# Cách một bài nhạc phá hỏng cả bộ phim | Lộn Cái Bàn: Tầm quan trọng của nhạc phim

Nhiều phim tệ cũng được làm ra hơn đúng không Phim tệ thì chắc chắn là nhạc phim nó tệ thôi Không phải là chắc chắn nhưng mà phim tệ thì Cái nhạc phim chắc chắn là nó sẽ không được để ý bằng đúng không Chỉ là người ta tiếp xúc với cái phim tệ nhiều hơn Ừ đó đó đó Vẫn có nhiều phim mà nhạc được đánh giá rất là cao này Như là Chúa Nhẫn này,
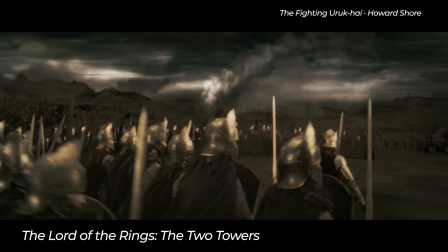nhà phim đấy là của Howard Shaw này Trong là phim này thì nó được coi là một trong những tác phẩm âm nhạc mà gọi là hay nhất mọi
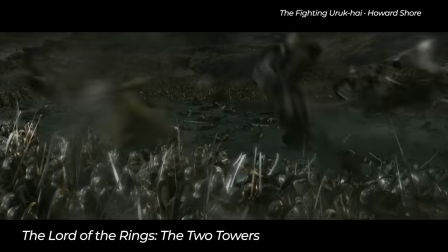thời đại luôn Nhà phim của Chúa Nhẫn thì nó mang tính truyền thống này,
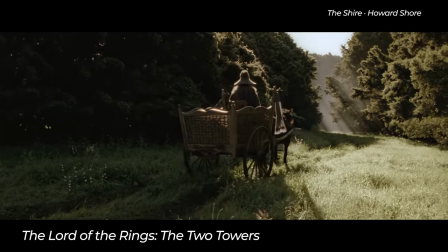nó hung ép này, nó nhiều cảm xúc này Hoàn toàn tương xứng với cái sự kỳ diệu và phiêu lưu của cuộc hành trình trung địa này Rồi là The Dark Knight thì lại là Hà Zee Mờ này
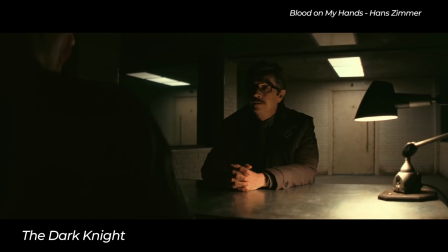Không khi chúng ta cảm nhận được phải nhờ có nhà nhá Là một cái sự rất là ưu ảm này, căng thẳng, nó bí ẩn,
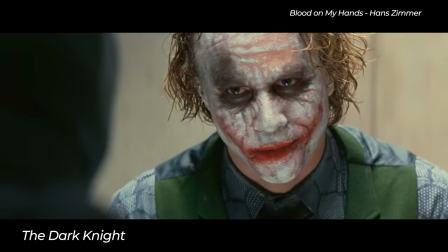hơi ngột ngặt của Qua Tham này Và có phần là hơi nâu hốc một tí Cái Dark Night Theme thì nó đơn giản Nhưng mà nó rất hiệu
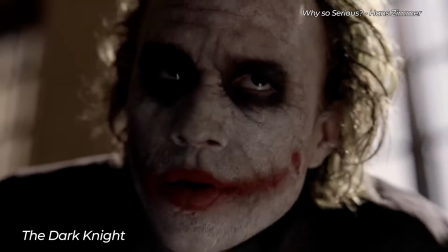quả Và trở thành biểu tượng cho nhân vật Joker trong Inception này Cũng là Hans Zimmer Nó
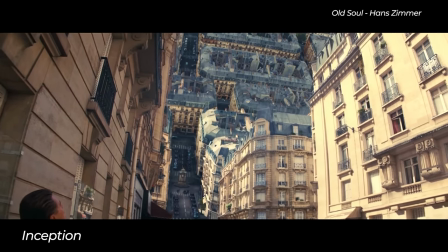có một cái âm thanh điện tử đặc trưng này Nó kết hợp với các nhạc cụ cổ điển Và nó tạo ra một cái không gian bí ẩn và mê hoạc này Và cái nhạc phim
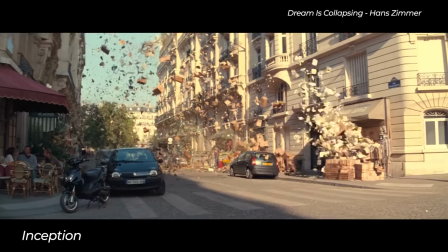nó góp phần kiểu thổi Cái sự hồi hộp và đầy những cái tưởng tượng Trong câu chuyện về giấc mơ nó vượt qua hiện thực Sao toàn tầm mấy phim từ năm 2000 là mấy
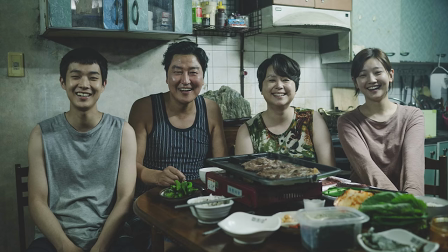Thì mới là này Mấy hơn thì có Panasonic của Bóng Chuyên Hô này Ngoài dành Oscar cho phim
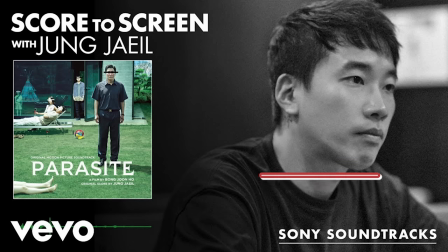2 nhất Thì cũng có nhạc phim đáng chú ý này Nhạc phim là của Dung Dê Yêu Cái không khí tạo ra nó cũng rất là ám ảnh này Nó ngột ngạt này
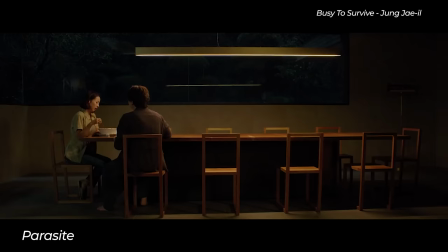Và nó có phần thỉnh thoảng là hơi châm biếm Cái sự giả tạo trong phim Và nó làm lột tả
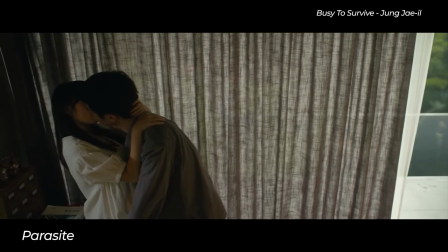đến những cái kế cạnh tâm lý Trong câu chuyện về xã hội gia đình này Joker của Todd Phillips,
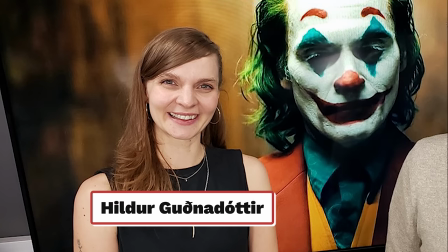Hawking Phoenix Thì nhạc phim của Hilder Gunnarotti Thì mang cái giai điệu là Nó ưu ám,
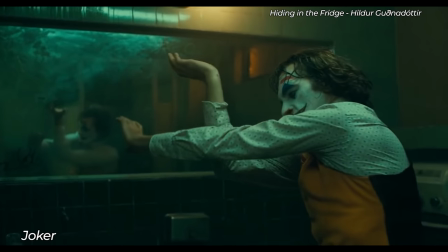nó kịch tính Và nó có phần bất ổn Làm cho người xem cảm thấy nó nó phải dùng từ là disturbing,
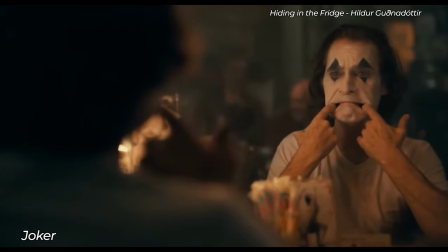Joker cảm giác rất là khó chịu Và cái việc đấy không chỉ là do diễn xuất của Joaquin Phoenix mà do cái nhà phim nữa Nó làm mình bị bực bội,
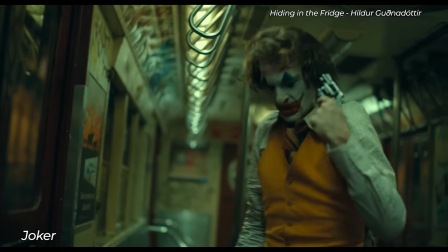không biết là khi nào nó sẽ nổ tung ra,
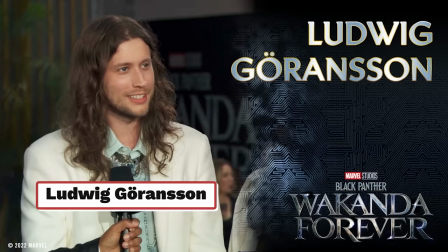nó điên lên và làm cái hành động trở hơi Black Panther của Ludwig Corunson thì họ kết hợp được cái yếu tố hiện đại này Nhưng mà nó lại Châu Phi, nó nói kiểu là nhạc nhạc Châu Phi Remix Đúng đó, nhạc Châu Phi Remix, nhưng mà Remix một cách ngang khá là văn minh Nó vẫn giữ ra cái bản sắc của Châu Phi,
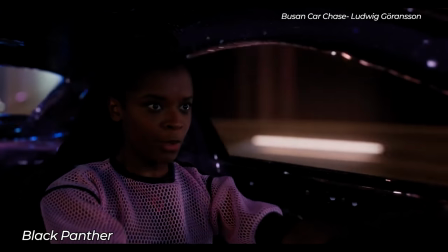nhưng mà cái không gian nó đa dạng, nó hiện đại hơn, nó công nghệ hơn Thì Wakanda mà Mà không chỉ phim nước ngoài nhé Mà kể cả phim Việt đi Có nhiều phim âm nhạc được đánh giá rất là cao Có Có Nhưng mà ngoài có ra thì Hình như là có cả Cô Ba Sài Gòn Cô Ba Sài Gòn Cái phim này mang không khí hoài cổ của Sài
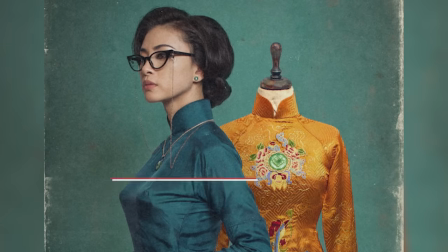Gòn Những năm 1960 Do Ngô Thanh Vân đạo diễn Nhạc phim được sáng tác với nghệ sĩ Ngô Hồng Quang Và mang cái âm
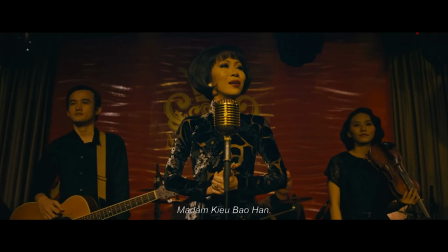hưởng dân ca và những cái giai điệu truyền thống Tạo ra một cái không gian hơi xưa cũ và lãng mạn
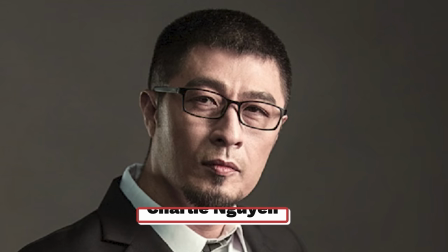Hình như có cả đề mái tính nữa Phim 2 lãng mạn của đạo diễn Charlie Nguyễn đã có sự thành công và trở thành một trong những bộ phim nổi tiếng của
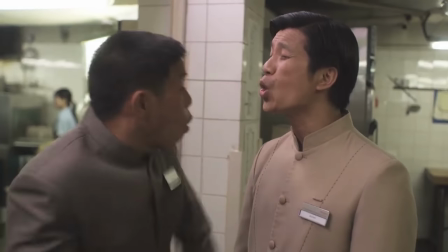Việt Nam Nhạc phim của Nguyễn Văn Trung mang lại gia điệu nhẹ nhàng, tươi vui và lãng mạn Thể hiện tình yêu đôi lứa Nhưng mà có vẻ là số lượng phim Việt Nam có phần âm nhạc hay như thế thì nó hơi ít đúng không? Không phải là kiểu nhạc hay ít vào nó tự động hay ấy Mà nó phải là phù hợp với các nội dung nữa ấy Trong âm nhạc thì nó phải kiểu tương thích với tâm lý không gian Và câu chuyện của bộ phim này thì nó mới tạo ra sự hòa hợp và tăng cường hiệu quả của câu chuyện Nó nghĩa là mình cũng có thể cho một ít cái câu chuyện là nâng sách vào đấy Vì ví dụ một bộ phim mà có 4 nhạc thực sự hay đi Thì cái bài nhạc nó phải thực sự được sáng tác cho phim đấy cơ Đúng không? Và người ta làm bài nhạc cho phim đấy Chứ còn có nhiều phim mà họ kiểu lấy bừa bài họ nhét vào ấy Epidemic Sound Họ kiểu đúng kiểu Epidemic Sound Nhạc Youtube của Free Không Bảng Quyền Ừ đấy Tôi nhớ được có cái phim gì là Một Ông Phát Bòi Nơi Con Dân chơi không sợ mưa rơi, cốt truyện nội dung cắt thường
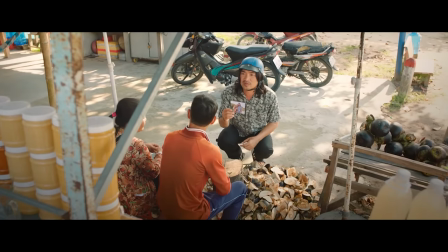Dân chơi không sợ con rơi Ừ thì ngoài cái tên hơi đùi ra Cốt truyện nội dung tôi chả có gì để chê cả Nhưng mà lại chèn nhạc nó không phù hợp Không phải là đang bảo không hay nhá Không dám xúc phạm nghệ sĩ đến thế Nó không phù hợp lắm Tôi nghĩ là cái từ ông đang tìm là từ chưa tới Có thể là nó cũng được nhưng mà nó chưa tới Nói chung là nó làm cái tâm trạng bị bẻ ngang Nó không được buồn như kỳ vọng Nó không được vui như kỳ vọng Nó chỉ nữa nữa thôi Ừ đấy, chưa tới. Đấy thì bảo đúng mà, đã bảo là chưa tới mà. Lạm nói về tình thi, tôi nghĩ là muốn âm nhạc được hoàn hảo và phù hợp thì cần sự đầu tư nhiều. Và phải kiểu có những nhạc sĩ và nhà sản xuất âm nhạc có kinh nghiệm này, những người có kiến thức rất khá sâu về âm nhạc và kinh nghiệm trong việc tạo ra nhạc phim này. Có thể là bao gồm việc thuê nhạc sĩ này, producer này, hoặc là những cái ban nhạc chuyên nghiệp. Chúng ta sẽ không biết là, hoặc không phải đảo diễn nào cũng biết là phim này cần làm gì để có nhạc hay.